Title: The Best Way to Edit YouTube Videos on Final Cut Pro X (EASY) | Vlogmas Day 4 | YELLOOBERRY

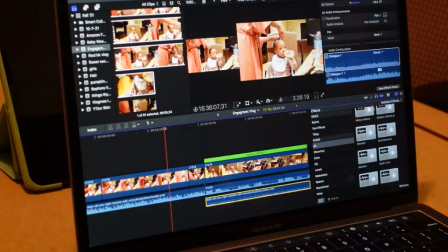(16:36)
And then I'm gonna go to the one that I broke apart from that first one, and I'm gonna make sure I do the same thing. And that is how I do my music.
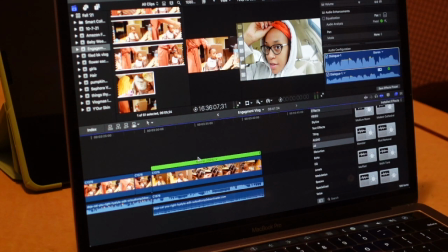(16:43)
If I'm doing music like for another video, like a sit-down video and it's background music, I usually add my music after the fact. But because this is a vlog, I usually add my music after I edit the whole video, and then when I run through it again, then I'll add the music. But being that this is a vlog, I like to add the music as I'm doing it,
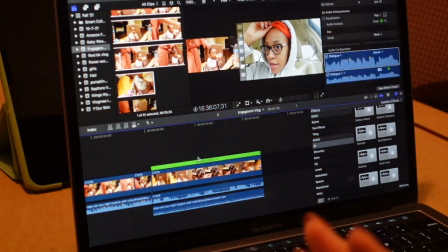(17:01)
just so that I can just be done with one part of the day and then go to the next part and edit it like that.
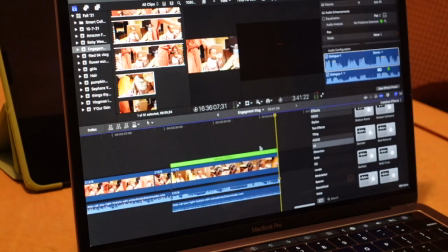(17:06)
I don't like to spend hours editing my videos, if that makes sense. That is it. That is how I get my music, introduce my music, and transition my music into my videos.
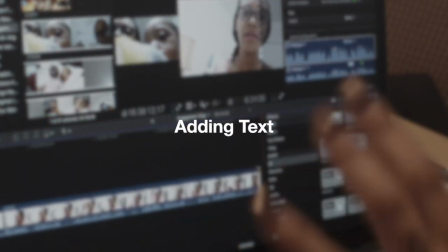(17:14)
All right, guys, so I'm basically done. So I did all of Friday's clips.
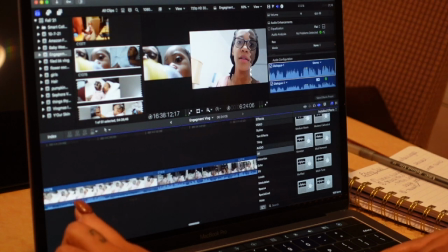(17:18)
So the last thing I showed you guys is when I was doing Gianna's hair, which is here, and adding the music.
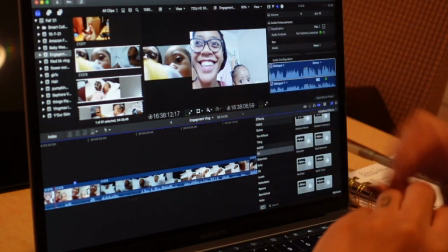(17:24)
So after that, I just added some more stuff, which I basically did the same thing. Edit out some audio that I didn't want, cut out some clips that I didn't want.
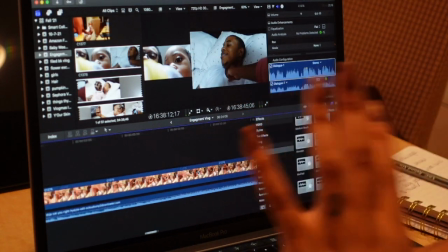(17:32)
So I didn't think I need to show you guys that because that's pretty basic. So now, one more thing that I want to show you guys is how I add my text.
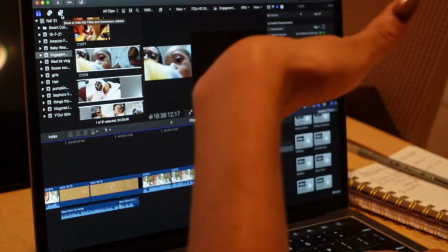(17:40)
So in Final Cut Pro and as well as iMovie, and I think about every editing software, they have text that you can add.
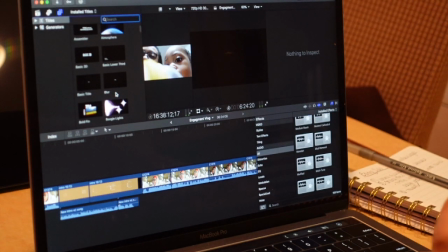(17:47)
So what I like to do, especially for my vlogs, is I like to go to basic title
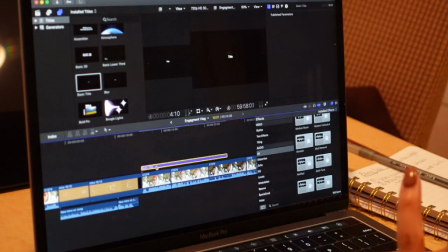(17:53)
and insert it in the beginning or wherever I want to insert it. And I just want to say that this is Friday's clip,
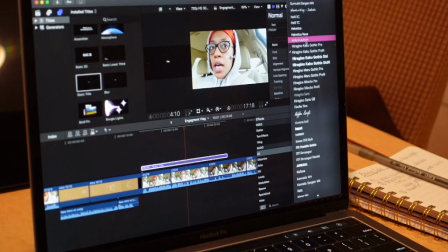(18:00)
just so people know like it was Friday. I like to play with the font. Sometimes I just keep it regular, but sometimes, you know, I want to add a little extra. So I'm going to add this right here, and I'm also going to make the font a little bit bigger, like 112.
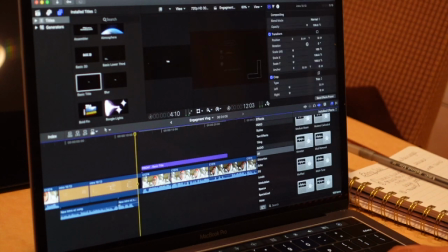(18:16)
112 looks pretty decent. I'm gonna blow up the screen just so I can see it.
It is Friday, it is okay.
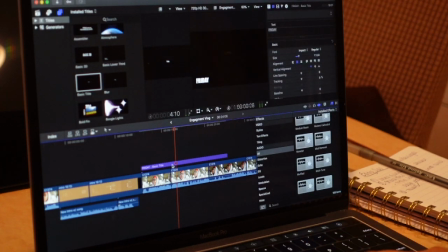(18:22)
Raining, and so I like the way that looks. So Friday is right there, and with my days,
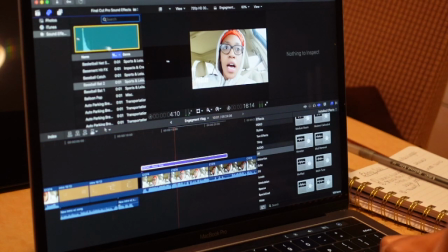(18:30)
again, I like to add a nice sound effect, like a, let's try balloon pop. Balloon pop sounds a little too aggressive, so I'll do cork. I like bottle cork.
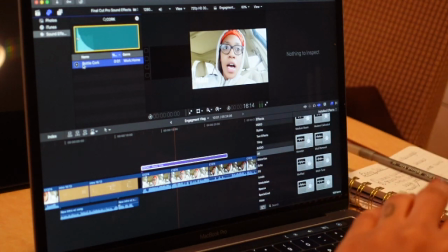(18:43)
Okay, so again, that is just if somebody's just listening to the video, they know, they hear like a little sound effect, and they're like, okay, let me look at the screen, let me see what's happening,
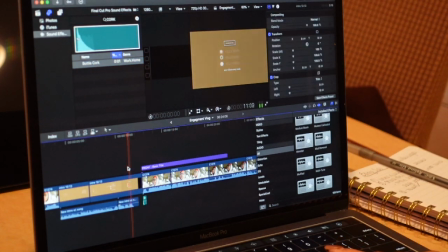(18:52)
let me see what's new. So just to run that back again.
Hi. It is Friday, it is...
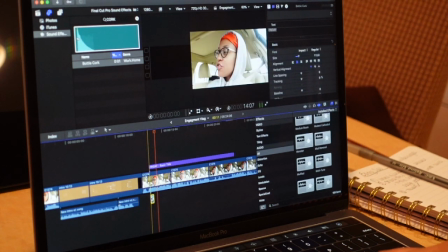(18:58)
I'm gonna actually put it a little bit further.
It is Friday, it is raining.
Okay, that's perfect. So now I'm going to copy that because I'm going to basically use this basic title for each and every one of my days.
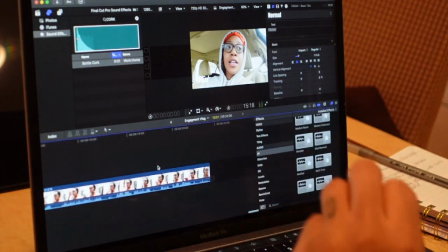(19:12)
So now that I'm finished with Friday's clip, I'm going to add a transition.
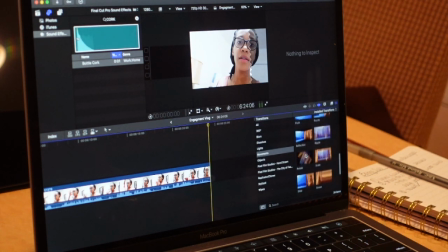(19:18)
So you know it's a whole new day. I'm going to use, I like slide because it's simple.
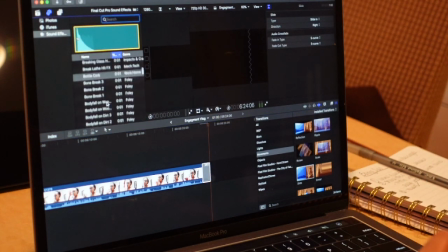(19:26)
And I'm going to get another sound effect. I kind of like the zipper sound effect.
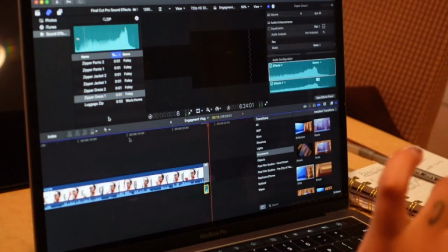(19:39)
All right, I like this one, it's kind of short. So I'm gonna use this one, put it here, and now I'm gonna go into my Saturday footage, which is above,
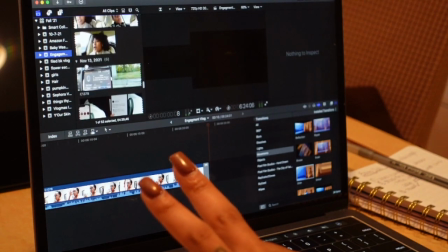(19:49)
November 13th right here. And this is a whole bunch of B-rolls.
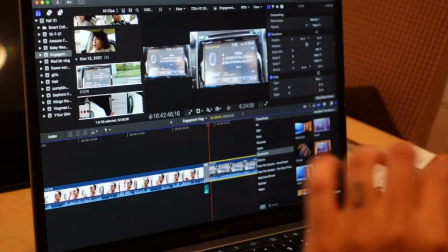(19:53)
So I'm basically going to do the same thing. Detach the audio, cut out clips that I don't want, and add my audio, my musical audio.
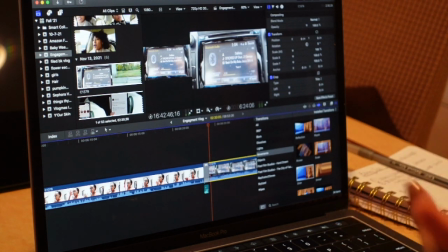(20:01)
And that'll basically be it for how I edit my YouTube videos, because all the rest of the steps are going to be redundant, which I showed you guys.
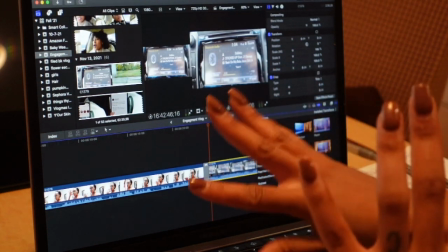(20:08)
And, you know, I want you guys to see this vlog on your own without seeing everything I just did, watching it through here.
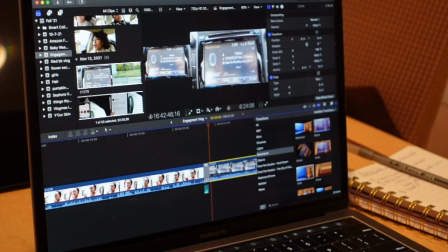(20:13)
But if you guys have any questions on anything that I've done today, make sure you please drop it down below if you have any comments. Again, if you want me to show you guys a thorough video on how I choose my music on YouTube from SoundCloud, I got you on that as well.
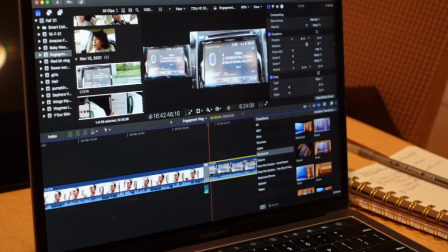(20:26)
So just comment down below if you want to see that. I want to thank you all for tuning in to today's video. I love you all, and I will see you in the next one.
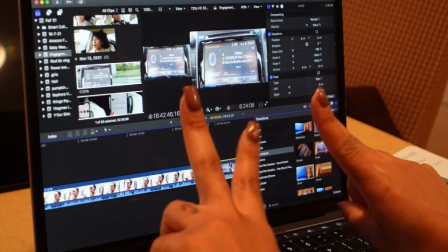(20:35)
Bye.